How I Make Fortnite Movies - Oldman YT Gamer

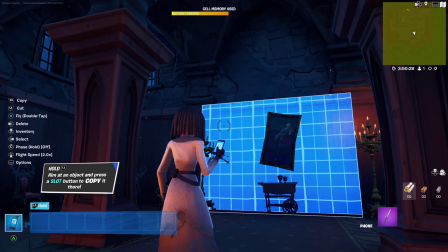[4:22]
So changing the time of day, because obviously we want it to be dark. A lot of times,
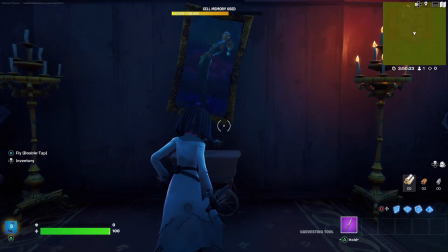[4:26]
so I'll do my work with it like nice and bright so I can see everything, and then once I get the set created,
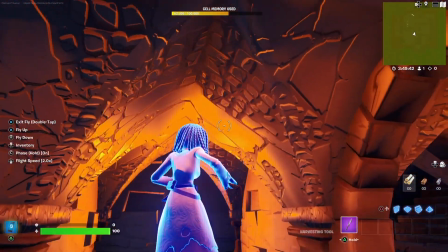[4:33]
then I'll change the time of day to like 10 p.m. I gotta turn off these lights here because that's gonna totally mess things up.
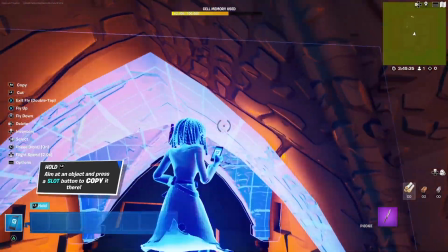[4:40]
So I'm gonna turn these lights off, and then that way it'll be darker. You won't have that ambient light shining up through the floor, right?
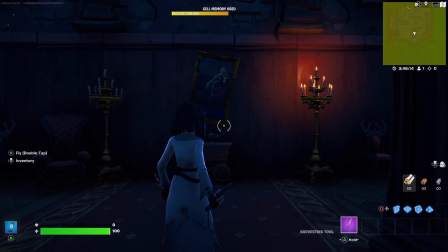[4:47]
Because we don't want that. We just want this to be nice and spooky. Okay, there needs to be some more lighting over there.
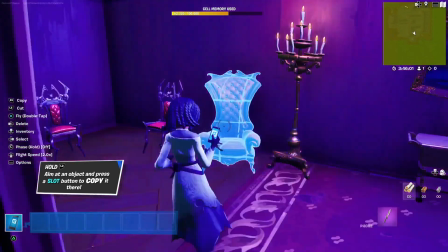[4:52]
Let's copy this, paste that there. All right, that looks really good. Okay, move the chairs over just a tad.
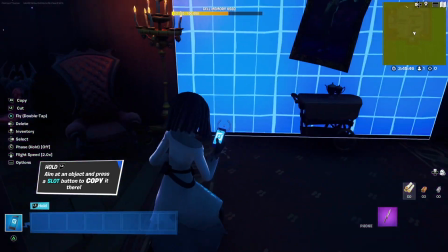[5:00]
But what I want to do here is really set that ambiance, that feel with the lighting, so that it looks scary. Oh, that looks so good. Okay, so now that we got the set completed, Now it's time to do the blue screen elements. Now, this is where we go and we act out our scenes in front of a blue screen. And the reason why we do that is so that we can key the shot. And basically what that allows us to do is remove all the background elements and then take the foreground elements and composite that wherever we want it to go. And this is important because for this specific video, I want to add an effect just to Willow. So I don't want it going in the background. I just want it to be applied to her. And the way I accomplish that is through using post-production compositing.
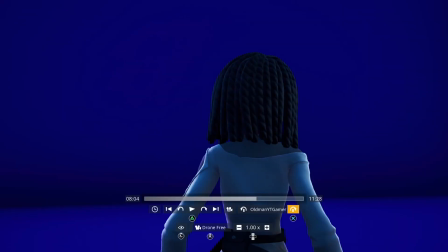[5:45]
So come on, check this out. It's gonna be really cool. Okay, so here we are in front of our blue screen,
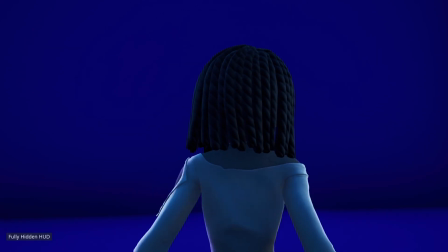[5:51]
and I kind of set the lighting and everything to sort of match what was in the room from earlier.
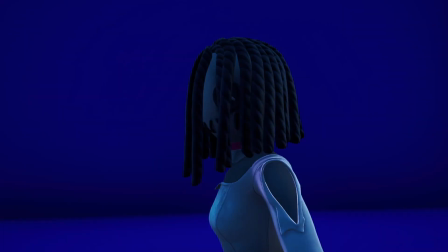[5:57]
So then what we got to do is go in and just kind of act out those scenes, and then this will allow us to basically key out the background. So here you can see I'm kind of like moving the camera around, getting the angles set where I want them to be at.
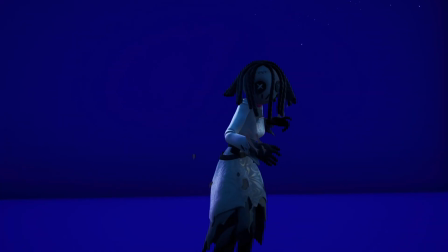[6:13]
So that way when I composite Willow into the set, then she'll be where she needs to be.
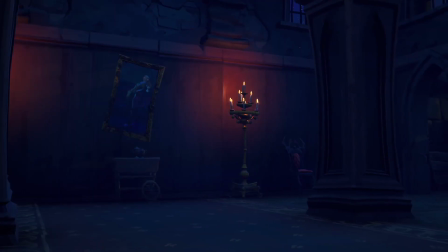[6:20]
All right, so what I'm doing here is I'm just grabbing some clean plates. And what that means is that's the background.
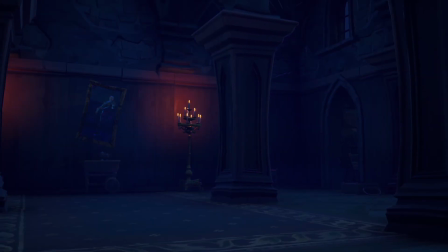[6:25]
I'm gonna put Willow over top of that. And you'll see here in the next portion. All right.
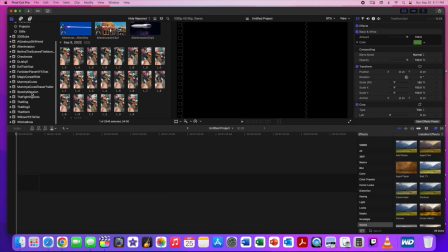[6:32]
Okay, so now that we've got all of our clips, it's time to import them and create a project.
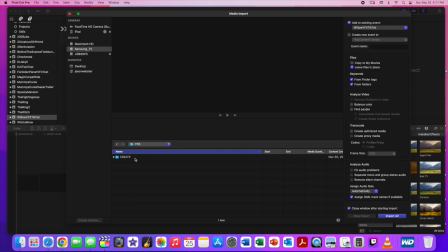[6:37]
So that's what I'm kind of doing here, sort of fast forward. As you can see, we're kind of speeding through all of this.
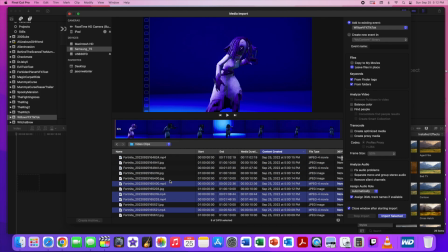[6:45]
But this is like the nitty gritty of sort of what I do when I produce a video.
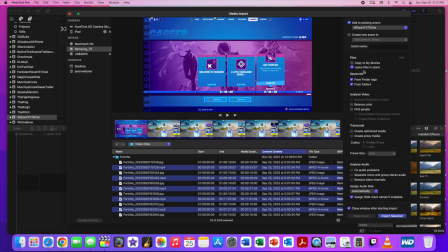[6:50]
So I'm using Final Cut Pro here for my editor, and I'm on my iMac.
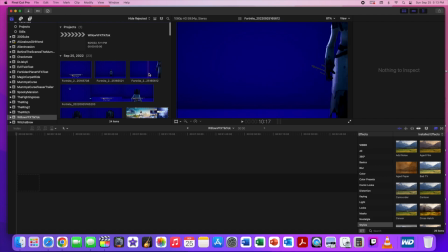[6:57]
And so we're just creating this project. We're importing all of our clips. We've got our blue screen clips and we have our practical clips.
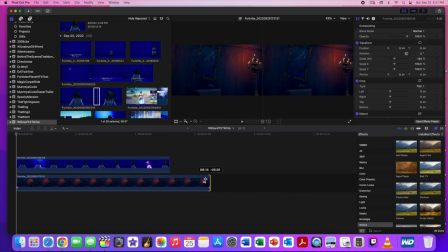[7:05]
And what we're going to do is just overlay that, and we're going to do some keyframing.
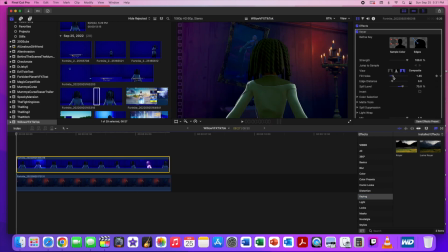[7:10]
We're going to do some keying, and we're going to do some post-production compositing here. So just sit back and enjoy.